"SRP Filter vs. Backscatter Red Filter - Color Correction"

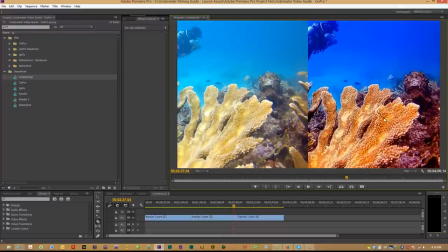[12:41]
And we can see the difference that we're getting is specifically in the yellows. We have a much more richer tone here. We've toned down some of this overexposure, which is due to the small sensor in the lens. We've gotten rid of all of the noise in the water. We've darkened the background a little.
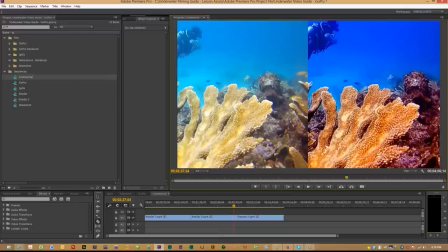[12:59]
We've really made these corals look like what they are in the natural environment and the true beauty they've had. We also used the sharpen tool to really bring out that detail in the coral along these particular lines. It's just much sharper and crisper.
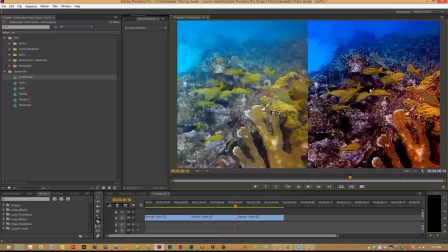[13:19]
And then once again, we have a different colorization regarding the fish. We actually can turn these reddish. We could make them less reddish. We could make them more yellow on the tools we're going to show you how to wind up using those particular tools.
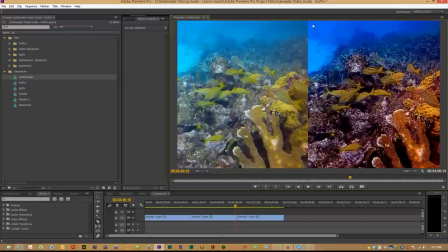[13:34]
Because a lot of times when you're doing underwater, the colorization, you are acting as an artist. And you are interpreting what you felt that particular underwater environment looked like when you were filming.
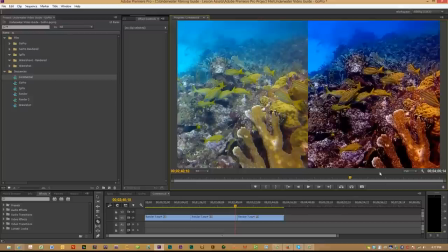[13:47]
And as we all know, when you take a dive light and you flash it on the coral, it has a completely different color. And that's where creativity and your artistic talent is going to come into place to try to show what the reef is like and its beauty based on your interpretation.
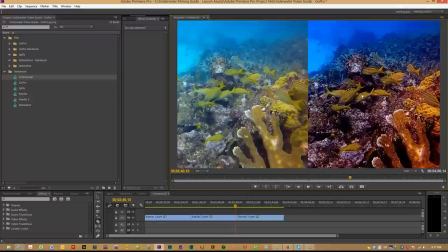[14:05]
And these tools that we're going to show you allow you to do that.
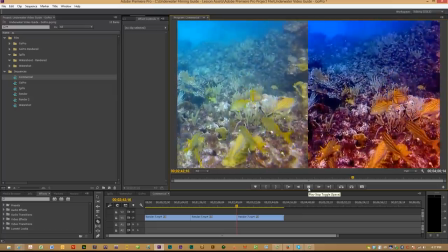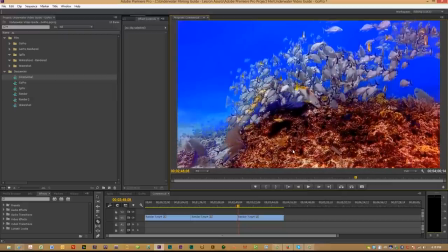[14:15]
Wow, just, you know, I've ballooned this film up to the full screen. This is just a magnificent shot, even with a GoPro. This is a magnificent shot. Beautiful watercolors, yellows popping out, a good offset between the water and the coral.
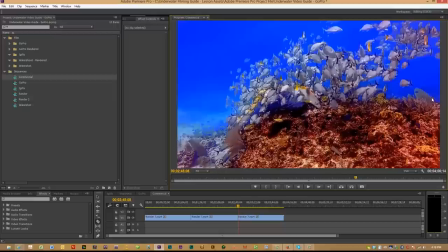[14:32]
We talk about the use of dark blue water as part of the guide and making it as a background, including what we call infinity space, to really make all the other colors pop, including reds, yellows, and whites.
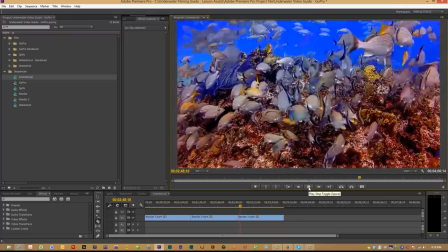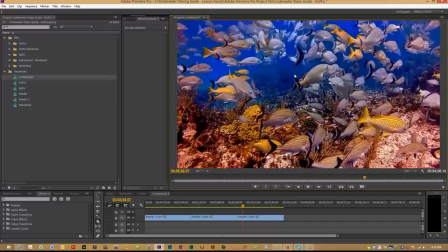[14:54]
Once again, we have some distortion going on this part of the clip regarding the colorization, and I would have come in here and laid down another mat to have cleaned up the water on one more shot in here before we moved forward.
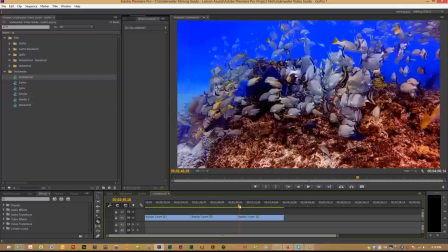[15:07]
And that's easily done to get it the way that this particular scene looks here,
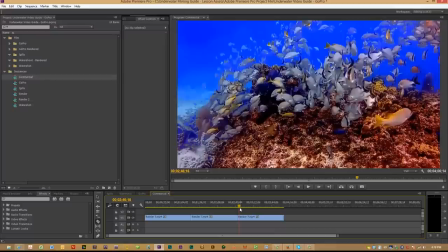[15:12]
with a nice consistent watercolor going across the entire scene.
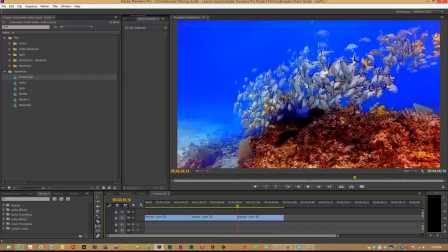[15:17]
We're also going to discuss about shooting. And one of the things we say is try to have 25 to 50% of water in the scene and water always going across the top.
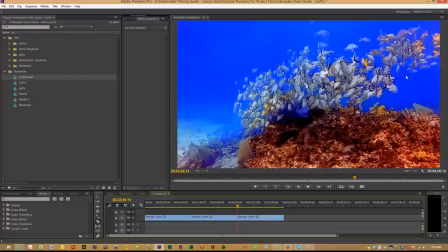[15:29]
That just creates a medium to have fish and also to have that rich blue to make everything else really pop out of the scene.
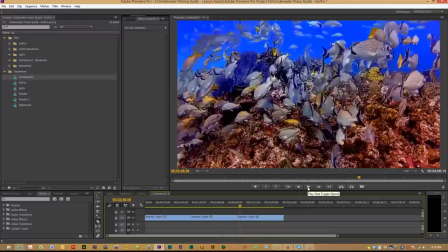[15:38]
And we go over all these different types of styles that have been learned through years and years of filming, by the way.
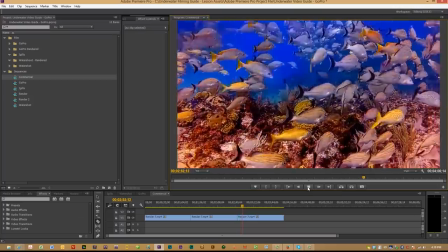[15:46]
Just look at those rich yellows in those fish.
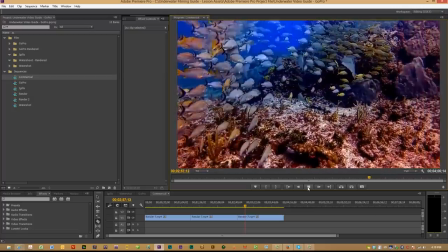[15:49]
It's just really, really amazing for something that we did in, you know, approximately 7 minutes using some of the tools we use.
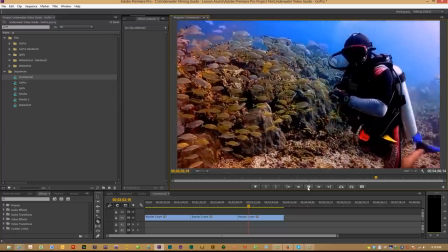[15:56]
And that was really the first round of the colorization that we did on the film.
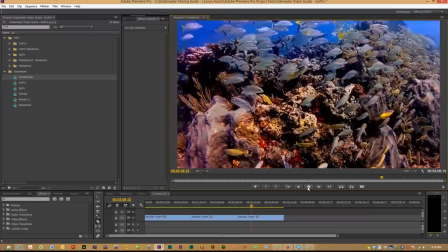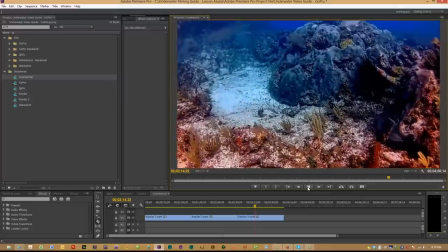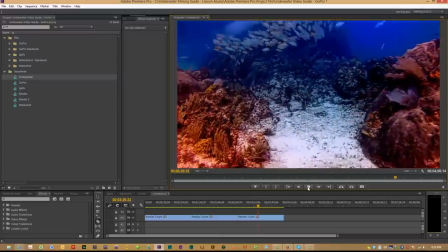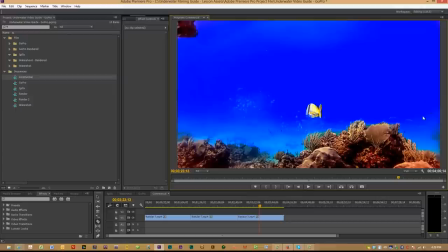[16:19]
Wow, just look at this right here. This is just really fantastic. A nice dark blue, yellow related to the fish, nice yellows popping.
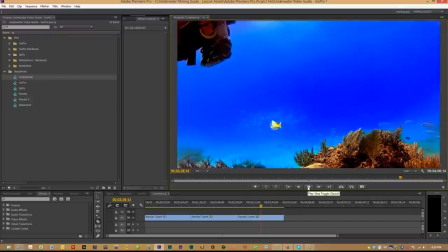[16:29]
It's just creating a really nice scene here to relate to the average individual of what the beauty of these reefs really are.
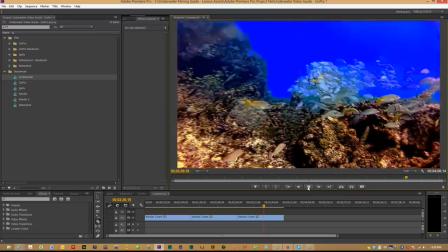[16:36]
We also applied a stabilization tool.